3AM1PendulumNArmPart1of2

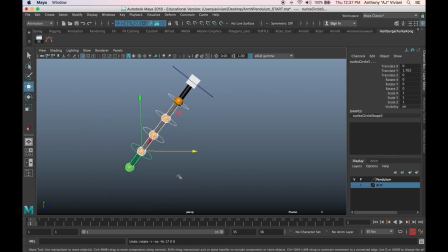8:14 So right off the bat, we have all 4 of our controls selected. Why do I have all 4? Well, if you grab just one and you just start doing this kind of thing, it starts to, as you can see, it gets kind of a break to it.
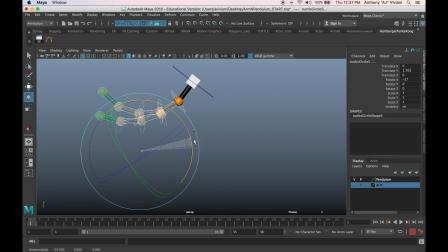8:27 If you want this to feel smooth, grab all of them. It will give it a much more organic feel as you go. Think of it like, going off of what I mentioned with the back, your back has a bunch of vertebrae, right?
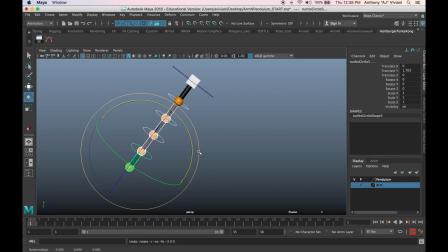8:41 Vertebrae. All of these things can't just independently say, oh, I'm going to move this way, but the rest of you can just stay where you are. Like, you don't want to grab, like, this control and say, okay, well, I'm going to move this independently. You want it to feel like it's part of the greater whole when you're doing overlap.
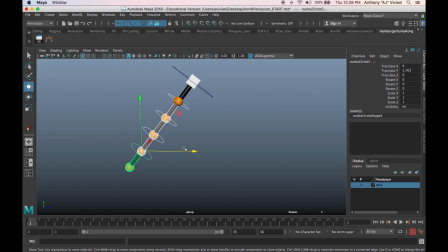8:59 That doesn't mean that you can't create an S-curve or something like that, but what I want you to concentrate on here is very, very simple overlap, just hitting those extremes and swinging from one extreme to the other. So let me show you what I mean. I'm going to place a key at our extremes.
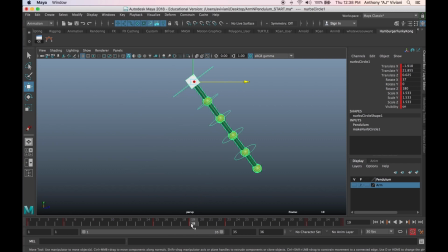9:14 Of course, those were, if we go back to our friend here, we had that extreme at 19 and then at 36. So I'm actually going to bring this over so we can concentrate on that as well. But I'm going to grab all 4 of these. And you might be thinking, do I have to independently grab all of these every time? Actually, no, you don't.
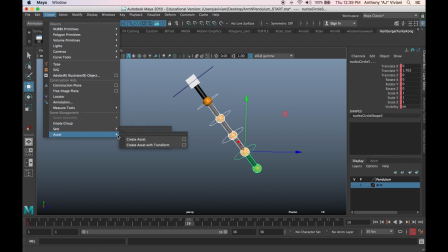9:31 You can go up here to Create Sets, Quick Select Set. And if you have those 4 selected, you can just go right here and make a button and call it whatever you want.
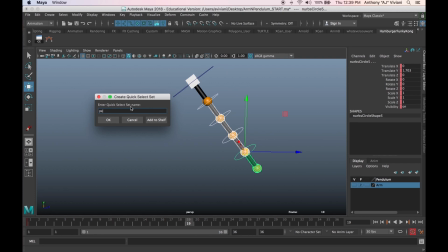9:45 You can call this, I don't know, pendulum, whatever you want to do. Sometimes I'll if I'm having a bad day, I'll put an expletive and I'll spell out whole sentences with my quick selection sets.
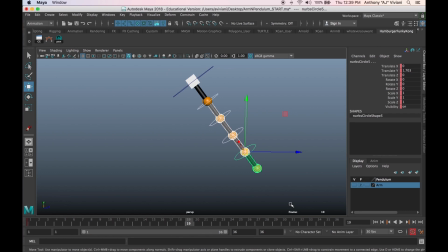10:01 You can do that. Basically, just push this button. It selects the whole thing. It's fantastic. Now, every time you want to select that, you don't have to worry about all of it. You can just push this button, hit the pen button, and you're good to go. So I'm just going to hit the S key there, and then, of course, at 36.
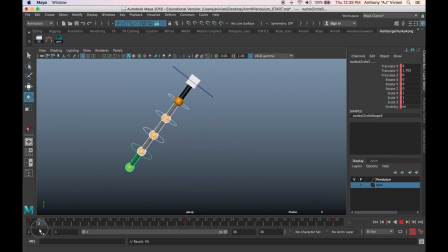10:19 So these are our extremes. Right now, I just placed placeholder keys there. So what if I want this to overlap? Well, as this leaves this extreme position, do you remember that Newtonian phrase? It's really kind of a law, but that's okay. I'll call it a phrase.
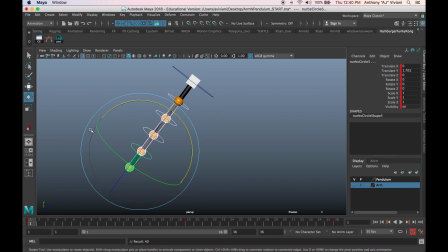10:39 An object in motion tends to stay in motion, and more importantly for this case, an object at rest tends to stay at rest. Well, this pendulum is, let's say, once it hits that perfect extreme, let's say for the sake of argument that that is at rest.
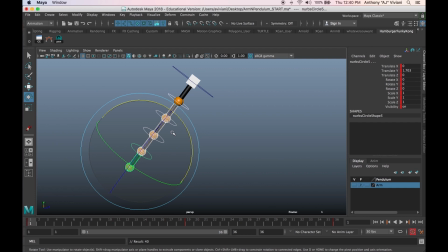10:55 So let's say you start your scene at this moment and you let go of the pendulum and it begins to fall. The end of this pendulum wants to stay at rest. It doesn't want to go on the ride. This is saying, well, actually, sorry, but we have to go. So it's going to swing this down.
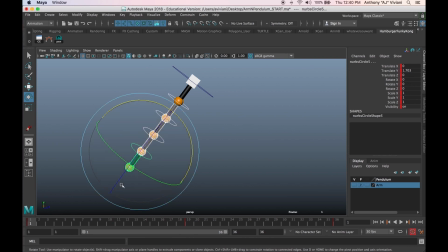11:15 So if an object at rest tends to stay at rest, do you think that the end here is going to want to stay where it is right now? So as I go a few frames out, don't you think like this is going to want to kind of drag back that way? It's going to want to stay where it was. So when you're creating overlap, you might want to
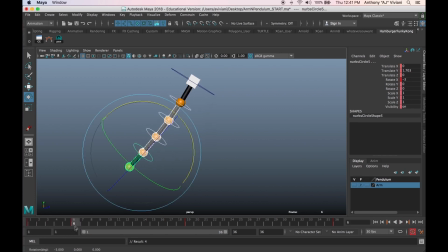11:36 ease out of that position, but more importantly, you want to drag the object. And, really they're the same principle, but two words that people use when describing overlap is, one is overlap and the other is follow through.
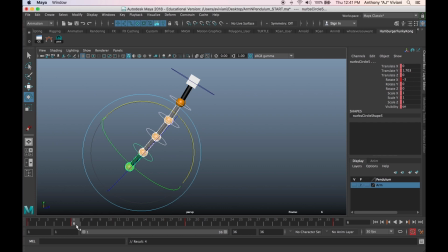11:51 One third word that I tend to use when making sense of overlap is I'll use the word drag. And to me, that word denotes that this, whatever it is I'm overlapping, is following some other primary action. So it's not the same as secondary motion. Secondary motion is a whole other principle. We won't get into that right now.
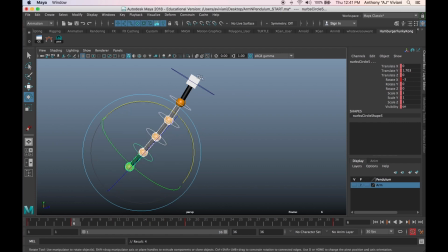12:11 But overlap and follow through and drag basically dictates that this is what's leading the action and this is dragging behind.
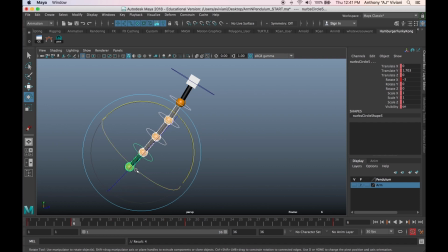12:19 Now, by using that word, I kind of inherently know, okay, this is not going to be ahead of the action. It's not going to be pointing this way. It's going to be pointing back to where it's coming from. If you think of it in those terms, that will probably help you quite a bit. So if need be, you can kind of shift these keys out, as you go.
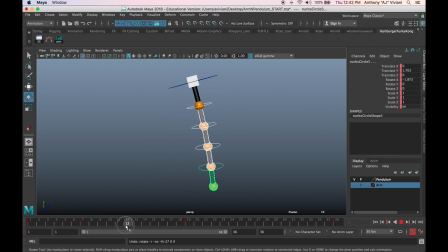12:38 Maybe you want a little bit more drag that way. You can do that. So as it swoops through, once you hit this extreme here, remember when we placed our key right about there, you might want to continue it dragging a little bit behind. So you get this sort of an effect. And then you'll hit this extreme, and then as it swings back the other way,
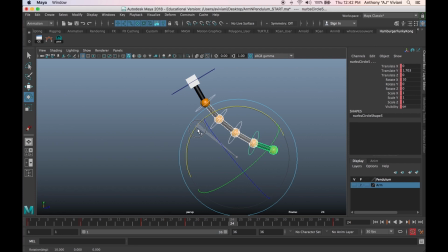12:57 maybe you'll go a few frames out and drag it beyond, because now it has some momentum behind it, right? So you'll go ahead and do that, hit that extreme, key it like so, and then swing it back the other way, and it's going to hit that, and of course overlap back the other way.
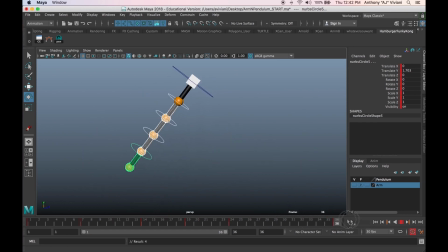13:14 So you can actually take this and maybe push it further, because remember, as it comes in here, it's going to have some extra momentum to it. So you might even want to go right here and say, I'm really going to push this further. So it really kind of swings, and then I'll go one frame in.
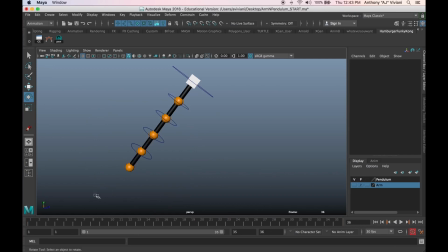13:32 Remember, when you're play blasting, you don't want it to include that final frame because that's the same as the first.
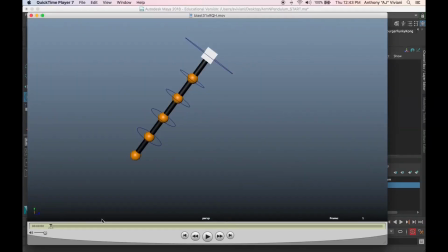13:37 It'll basically effectively hold that frame for two frames. So now you can kind of see, okay, we've got some basics of overlap going on in here. Is it perfect? No. I would probably go in and maybe tweak a couple things. So like as we hit this extreme here and we come through, notice that
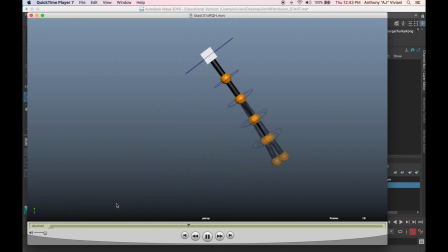13:56 it doesn't quite have enough momentum as it goes into that. So I think we could probably do a little bit more there. I think this extreme is a little bit smoother than the other, so we could probably tweak some of that stuff.
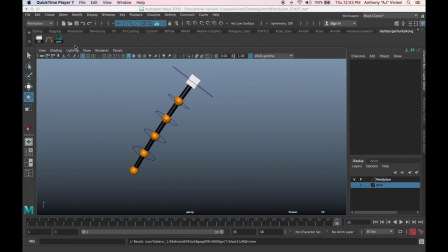14:08 But what I want you to think about is not only those extremes, but think about where the pendulum is at a given moment. If it's at this extreme right here at 24, and we go here to there, what's to say we can't push this even further?
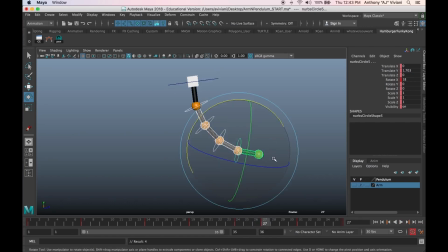14:25 So remember, it wants to be at that extreme. It wants to point there. So you can go in and add a breakdown that might push this even further. And you can do that over on this side as well. As we swing out from that extreme, you might want to go here and say, well, I really want to push this.
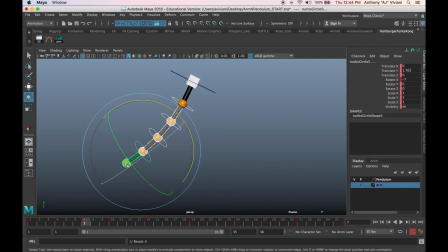14:42 But just keep your eye where it was at its extreme. See where it is right here? I'm going to leave my cursor right here so you can see. I could take this pose right here on 10 and bring the end of this pendulum right where my cursor was there. So I could take this and pull it even further till it's about there,
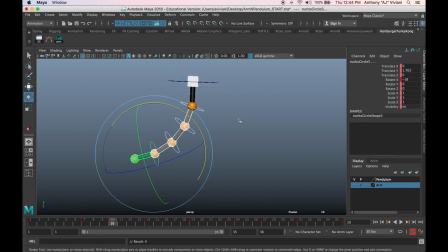15:01 and you'll get more of a whip. Now that might be a bit too much, because it's kind of curling up, so I'll tone that down a little bit. Something like that. And then actually, maybe I'll push this a little bit more.
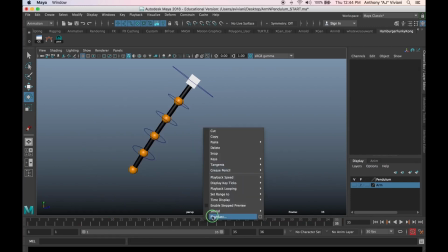15:15 Like so it's like the other side. And that'll give it a bit more of a snappy overlap.
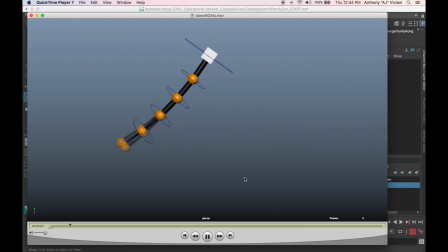15:28 Does that make sense? Think about that. Try it out.
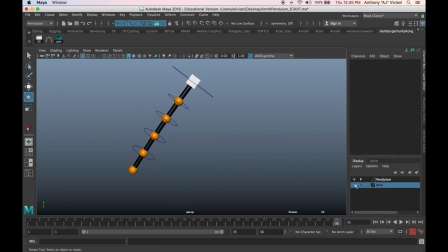15:32 And then when you're ready, you'll actually go in and say, okay, cool. Now I want to add the arm. Gravity is working against me.